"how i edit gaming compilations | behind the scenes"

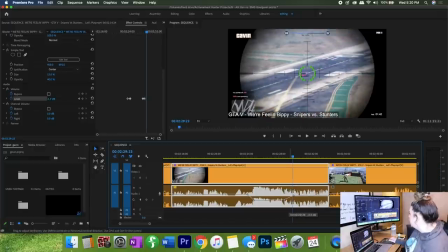57:44 So maybe what I'll do is do this. So the further I extend it, the longer it has to get back up to the volume, which is kind of like adding a fade into something. Basically what I'm doing by pulling these further apart is, if you saw what I did the first time, what I did is I kind of had them like over here.
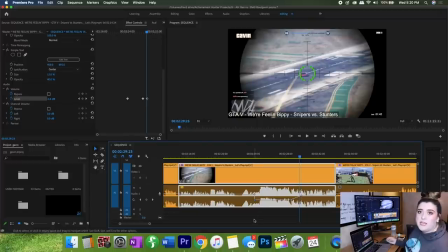58:01 This is a straight drop. It's a vertical line, which means it has, it's just basically going, volume is here and then it's here. It's just automatically dropping. What I'm doing by putting it at a slant is I'm saying, oh, the volume is here and now it's down here. It's just sliding down. It's a slide. And that's what I'm doing over here when I raise it back up.
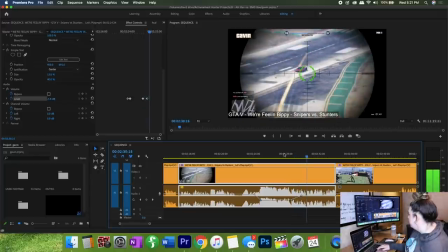58:20 I was a mile away from you. That was so far away.
So see, that sounds a lot better.
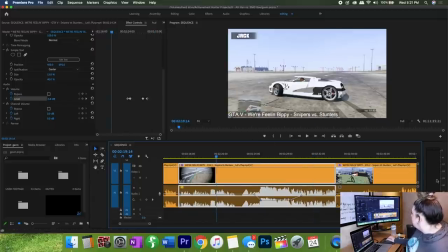58:27 So what I'm going to do is I'm going to play it from back here, and we're going to keep our eyes right over here and watch the audio to make sure that it doesn't kind of go up and down too much. It's okay if it fluctuates, because naturally the human voice does fluctuate anyway, especially these guys, because there's 6 of them talking over each other.
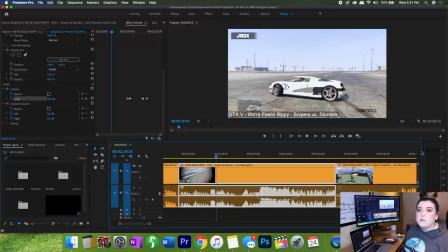58:43 So it's okay if they're a little wavy, but basically what I'm trying to do is make sure I don't fucking obliterate your eardrums.
Oh, what is that? Eye assistant. Fire's gone. It could be. Why? Yeah.
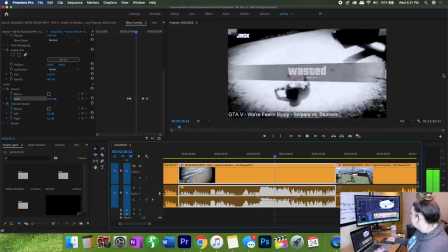58:55 Give me your head. Oh! Oh, shit, Gavin. Oh! I was a mile away from you.
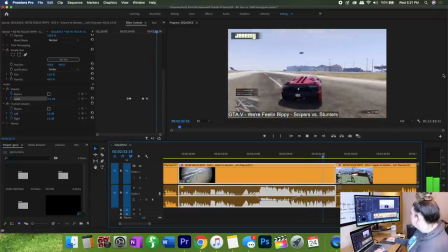59:01 That was so far away. There goes the tire. Impressive.
Okay, so it sounds pretty good to me.
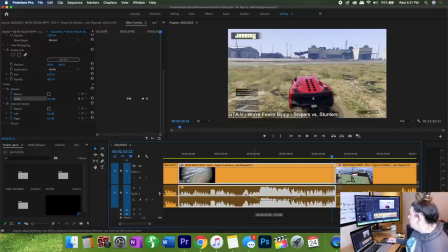59:07 I am gonna move this back a little bit because Alfredo is quite loud right here. So I'm gonna see how that sounds.
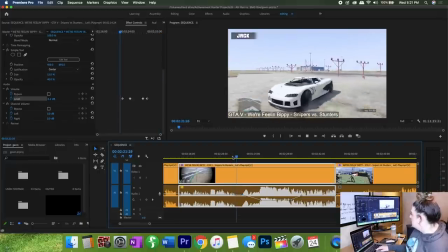59:13 Give me your head. Oh, shit, Gavin. Why? Yeah. Oh! Oh!
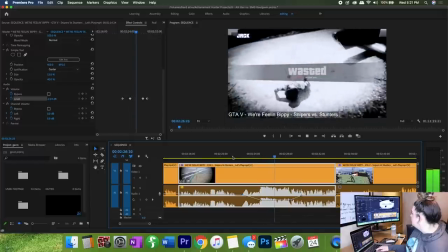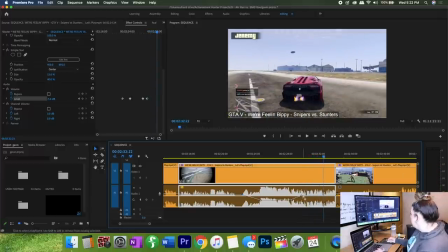59:22 That was so far away. There goes the tire.
So this is still kind of loud back here, so maybe I'm just going to leave them a little bit lower over here.
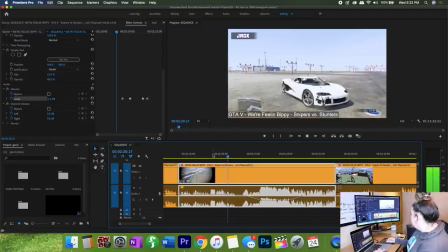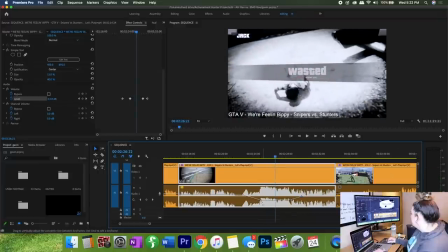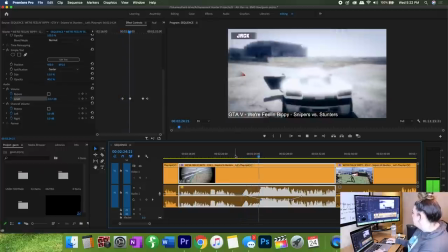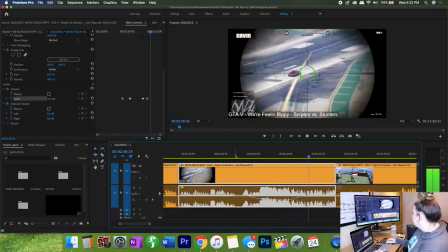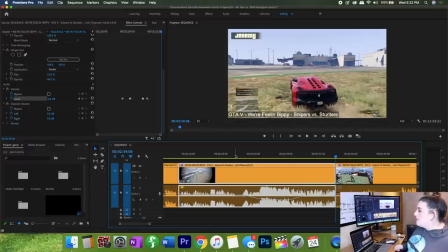59:54 Okay, so that totally worked out just fine. I'm gonna tell you a little secret that we have here in the industry. Basically, when you're editing audio, you always want your levels to be somewhere between negative 12 and negative 18 right here, which is exactly where they were.
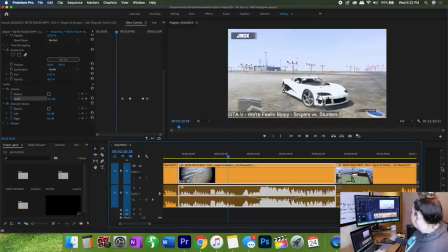60:09 So we want our audio levels to be in this area where my mouse is.
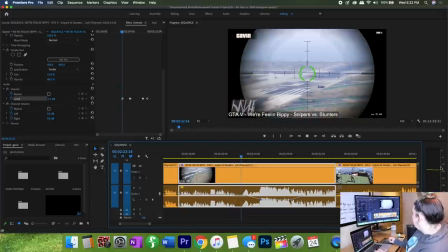60:14 So let's watch. Yep, that's good. That's a little high, it's okay.
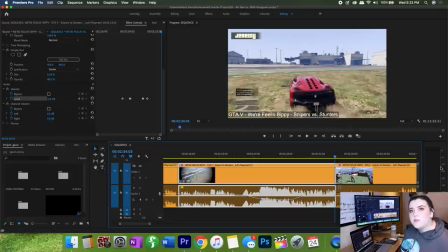60:28 So see, where I kept it is perfectly normal because it's just out of the range of peaking, so it's not going to be too loud and it's not too quiet for you to hear. I would rather have you guys have lower audio and you have to turn it up on your computer than have it be so loud that it's unwatchable.
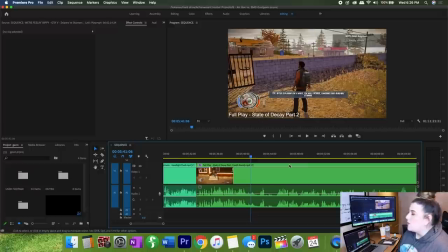60:44 So what Gavin says here to me is pretty funny, so I'm thinking about adding a text layover. I'm trying to decide if that's actually something that I want to do or not. He says, like, all I hear is moist, and I think that's pretty funny. So I think I'm going to put that in. So I'm going to move this down. What I've just grabbed is this, like, horizontal bar.
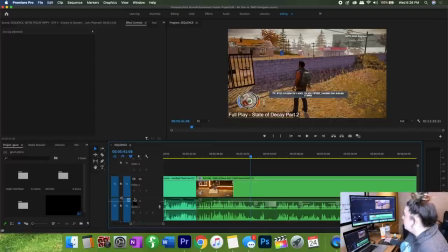61:02 Basically, it's just going to shift everything down for me, so I'm just going to move it down so I have this, like, V2 area open. So this is where he starts talking. So the easiest way that I have found to add a text layover is to just hit the T tool right here and just click.
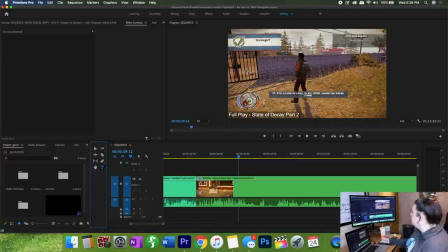61:18 I'm trying to decide where I want to put it. Let's put it right here. So I've clicked right here. It's a little bit slow, so, well, at least it is on my computer. So this is it up here on your timeline.
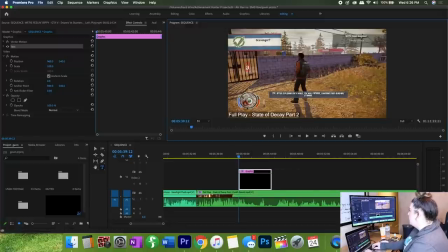61:28 It says graphic, but it also pops up here. So I'm going to type in all I hear is moist. And then I'm going to leave that there for a second. We're looking at all this.
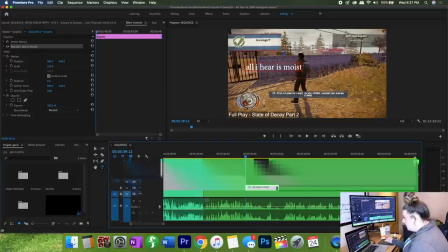61:39 I'm going to lower that, my audio so I can see. I'm going to shorten all of these so that I can manually adjust them to the heights that I want them to be
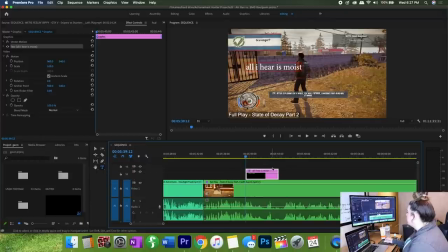61:48 instead of adjusting all of them. So there we go. So now I can see that. So all I hear is moist.
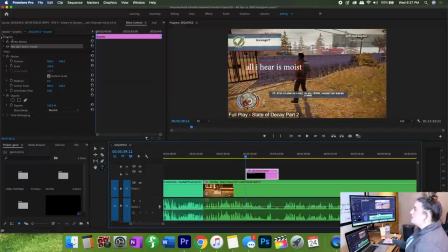61:54 So what I'm going to do is up here where it says graphics, this has now appeared in your editing, your effects control. So vector motion, don't worry about that. If you hit the little caret icon, you can move this down so you can see. So this is telling me that my text is currently in the font Minion Pro.
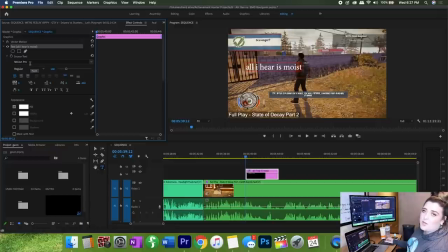62:10 I am going to switch over to Comic Sans because that is what I choose to use because it makes me laugh. So I'm going to Command A all of my text.
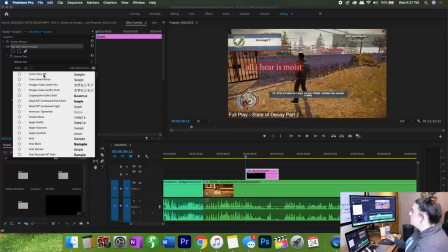62:18 I'm going to come in here, scroll up to the top to Comic Sans, which is my most recent used or whatever, because that's the one that I use when I'm editing usually.
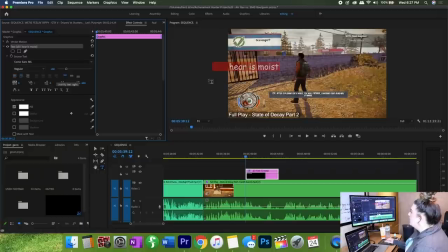62:26 And then I'm also going to hit the center alignment just because that's a personal preference for me. I just like it better when it's aligned. I'm going to hit my selection tool and then I'm going to take this and I'm just going to drag it over a little bit so that it's actually in the center. So I think what I'm going to do is I'm going to maybe make this a little bit bigger.
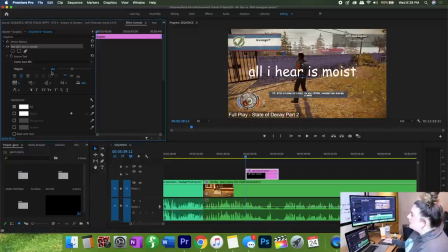62:47 So this is your scale right here. This is currently at 164. So I'm going to make this a little bit bigger so I can see everything. And then I think what I'll do is come down here to the position.
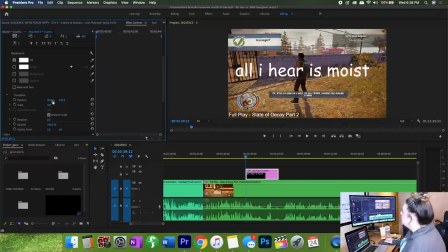63:01 Maybe I'll move this over a little bit to the right. So I'm going to slide this to the right a little bit, even though it's a little bit touchy. So all I hear is moist. That looks good. Lower this a little bit so it's kind of in the center. And then I'll play it back so I can hear
it. My headphones back in because all I hear is moist.
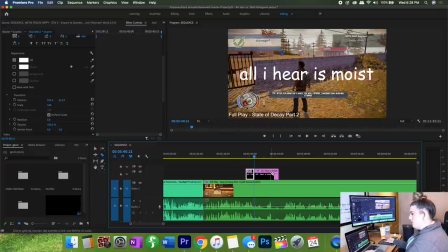63:17 So then Gavin stops talking right here, so I'm just going to hit the C button, which is the cut, and then delete that so that it only appears when you're hearing it.
Well, I guess I helped that guy. Gotta plug my headphones back in because all I hear is moist.
So that's what he says right there.
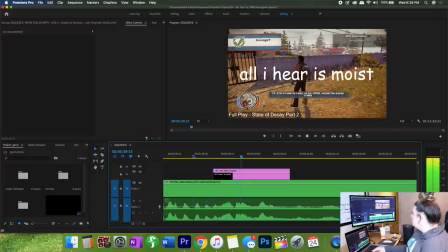63:35 Let's drag this over just a little bit.
Back in because all I hear is moist.
So all I hear is moist is all he says.
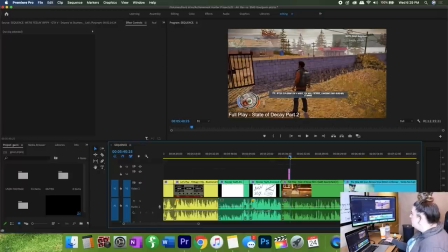63:42 It's really that simple. So that's how I align it. I usually try to keep it towards the center or towards the bottom third because that's usually where, like, down here is usually where the least action happens. You don't usually want to put it up here because there's, like, this is always up in the corners and stuff. But also, too, I put it in the middle just because it's a little bit easier to see.
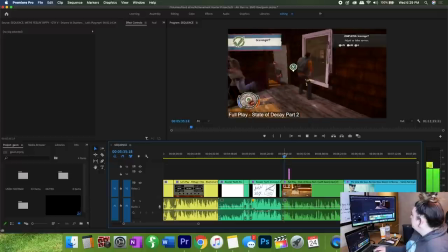64:02 I guess I helped that guy. Gotta plug my headphones back in because all I hear is moist.
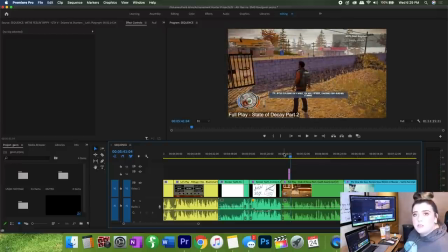64:08 So I'm just gonna leave that as. I also personally like to do the all lowercase. If you've noticed that most of my titles, I think it's actually all of my titles for all of my Achievement Hunter videos are all in lowercase, and I generally type in all lowercase. When I respond to comments and stuff, I type usually using proper grammar etiquette and stuff like that.
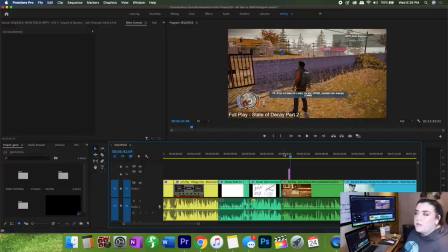64:27 Sometimes I capitalize and stuff. It just depends, but for me, I just like the aesthetic look of things that are all lowercase. I have a tattoo that's all lowercase, so it's just something that I like to do. So then I'm gonna highlight these two and I'm gonna group them together so that they move together if I ever do decide to move them.
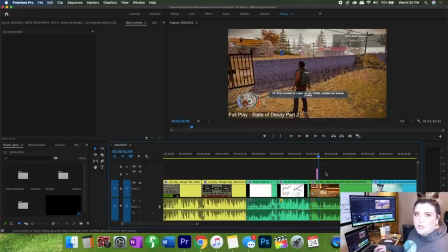64:42 And I think that's the only thing from this video that I wanted to add like any characteristics to, so we'll keep going.
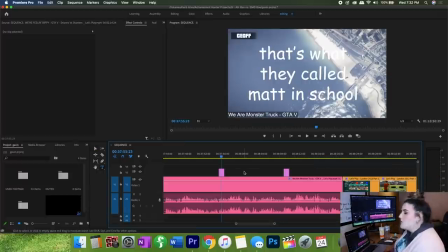64:49 So what I'm doing here is I'm adding two text layers to this one clip.
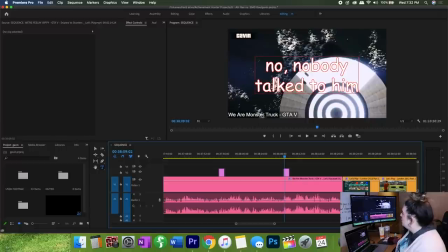64:54 And I decided here that I would add what's called a stroke on top of my text layer just because it's hard to see white on a white background,
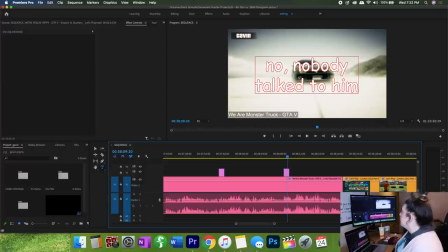65:02 and I almost always do white text. So I made it red because it stands out a little bit more, it's a little bit easier to read.
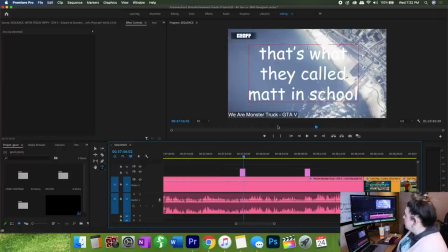65:07 So I'm gonna do the same thing over here, show you guys how I did it. So that's what they called Matt in high school. I'm going to select it so I can see it. Down here, this is my text layer. This is where it says Comic Sans, it's 205. It's centered.
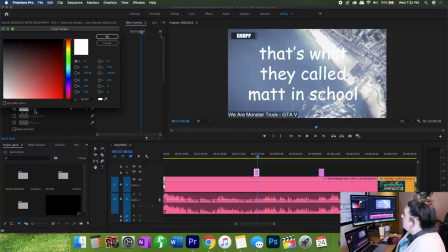65:19 This is the fill, it's white. I'm going to click for the stroke. And I'm gonna make it red.
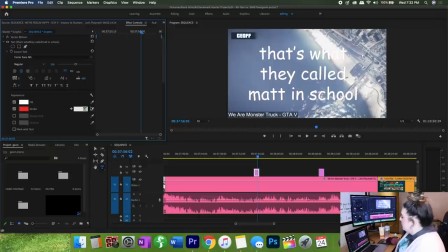65:26 So you can kind of see it. I'm just gonna boost this up to 10 because that's what the other one is. And now it has the lines around it. Really, really easy. Not really much you have to do. Welcome back.
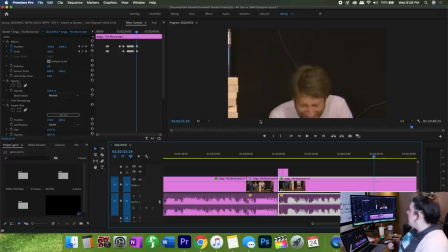65:36 I am here to show you how to do a tracking shot. So I did two separate tracking shots in the Jenga video. So here I'm gonna show you how. Here are all my keyframes up here. I have 1, 2, 3, 4, 5, 6, 7, 8, 9, 10, 11.
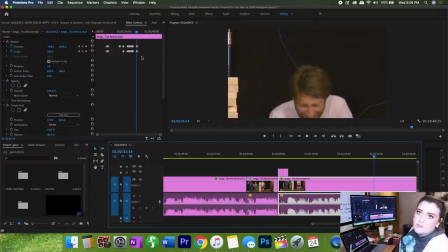65:54 I have 21. I have 21 keyframes, which is a fair bit. Bear with me.